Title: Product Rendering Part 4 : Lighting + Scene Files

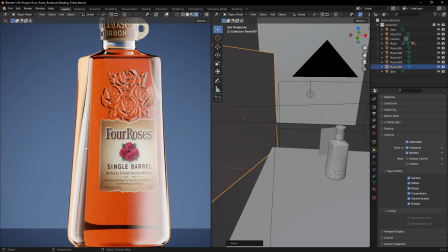And one thing that I want is for these reflections to kind of match the color that we're having here. So I will make sure that I'll just copy the color from our refractive material.
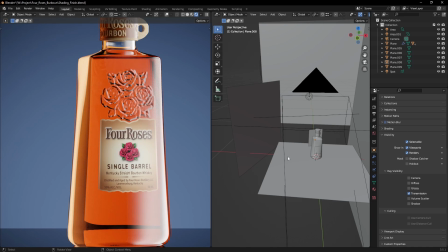Great, and now we're getting a nice smooth orangish gradient. One thing that I'm noticing here with this render is that
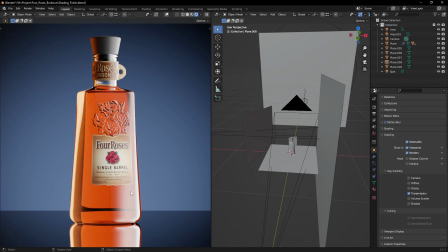we have a bit of a strong gradient happening here on the right side of the bottle.
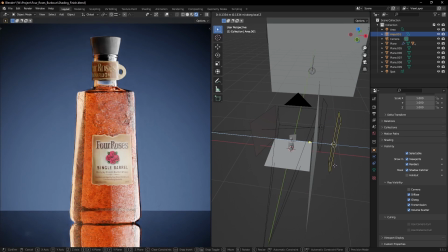So let's just take our light and place it slightly further away. This will make the gradient smoother and of course lighter.
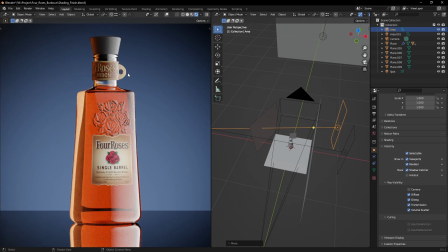We can do the same with the other light too, as I don't want this light to be too overwhelming.
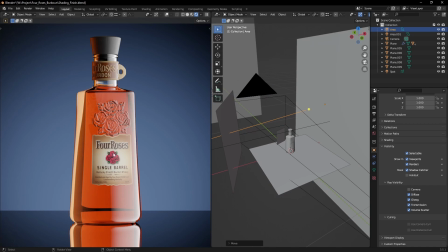The last thing that I want is to highlight the actual label.
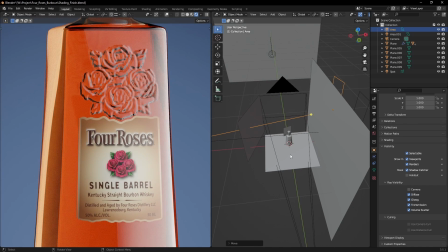So for that, I will take another spotlight. So let's create that.
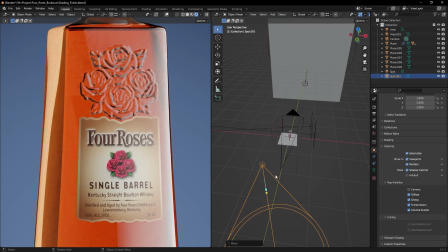And I will place it somewhere outside of the shot. After that, we can take our gizmo, which controls the direction of our spotlight, and we can place it directly onto the bottle.
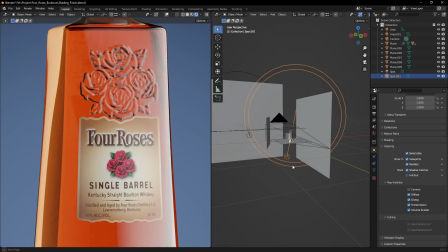Great.
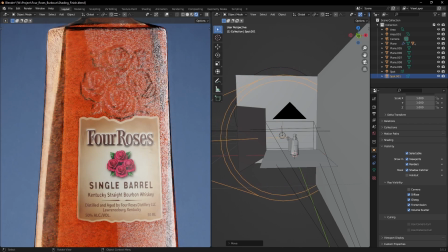Let's just adjust the position slightly and place it again on the label. Now what I'm going to do is just decrease the spot size quite a lot. You will get some light only on the label.
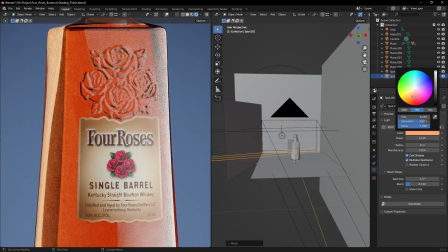And I want that to be in a nice orangish hue. We can also increase the blend, and let's bring the intensity until we see a nice highlight happening here onto the label.
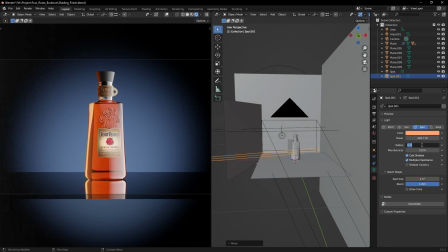One thing that I can also do is just slightly increase the size so that we get a smoother gradient.
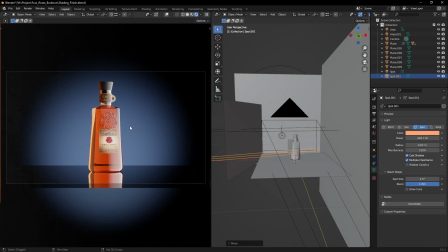Okay, the last few things that I want to play with are general composition and the depth of field.
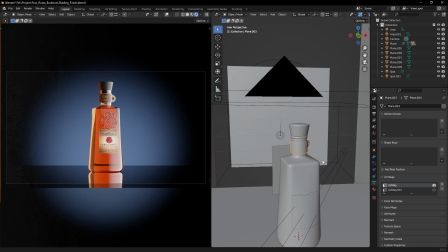For the composition, I actually want the strap to be facing the other direction.
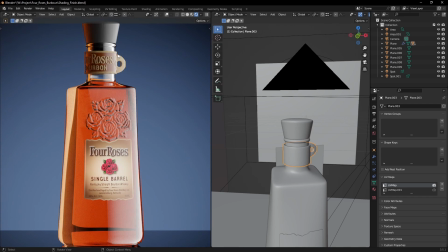And the reason behind that is right now when it's catching too much light on its notch, it's bringing way too much attention to it. So let's just rotate it
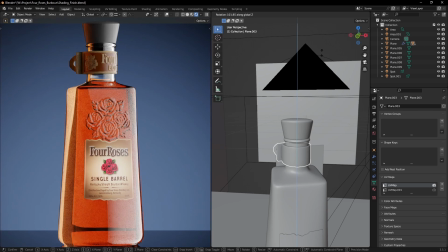until we see it twist in the other direction, until we see it show up in the other side of our render.
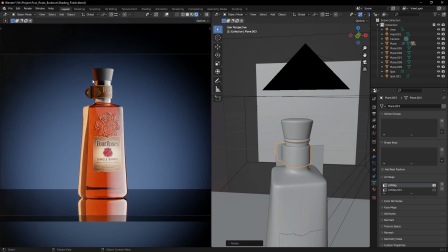And of course we can play with the positioning as much as we want.
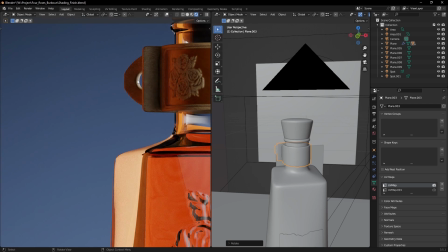What I'm seeing here is the hole in the notch is starting to appear, and I really don't like that because it's creating a point of contrast, and again it's bringing way too much attention to it.
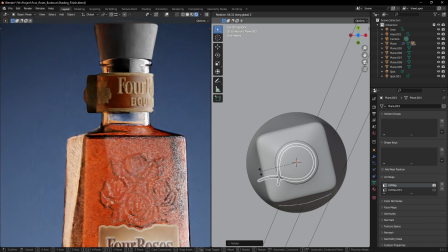So let's play slightly with that position again, or maybe we can rotate it all the way to here. It really depends on personal taste,
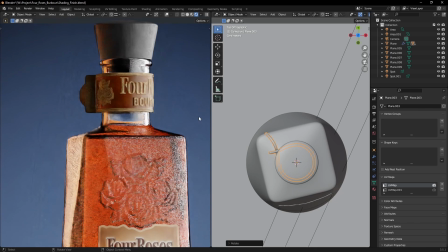but what I'm going to do is just slightly bring it so that we can still see the notch, but we can't see the hole in it.
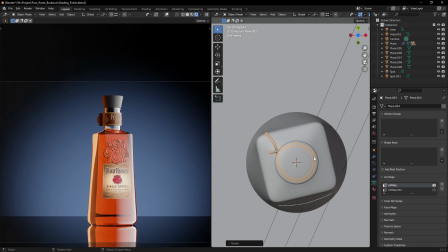Great.
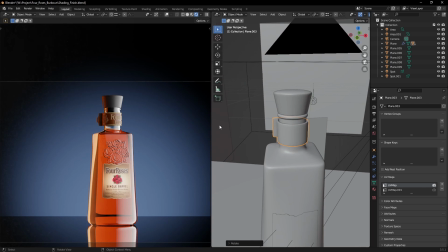Okay, one thing that I want to do is actually I want to lower the saturation of those reflections,
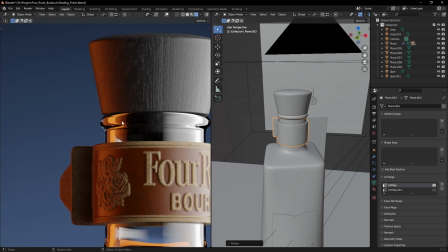because right now they're way too saturated and we're getting some color burn here.
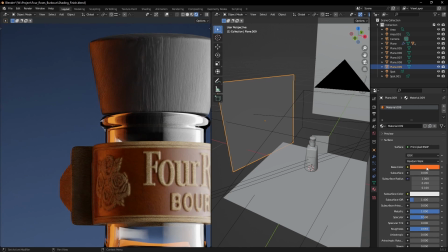So to do that, I'll select the material, copy it, and just bring down the saturation, as it is way too strong right now.
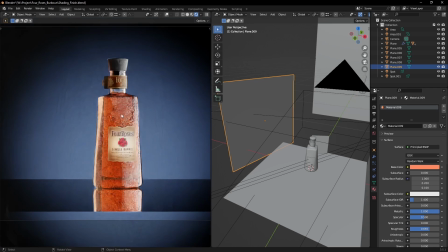We're trying to balance things out between the colors of the bottle and the colors of the background.
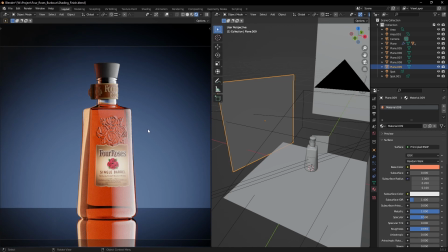Great.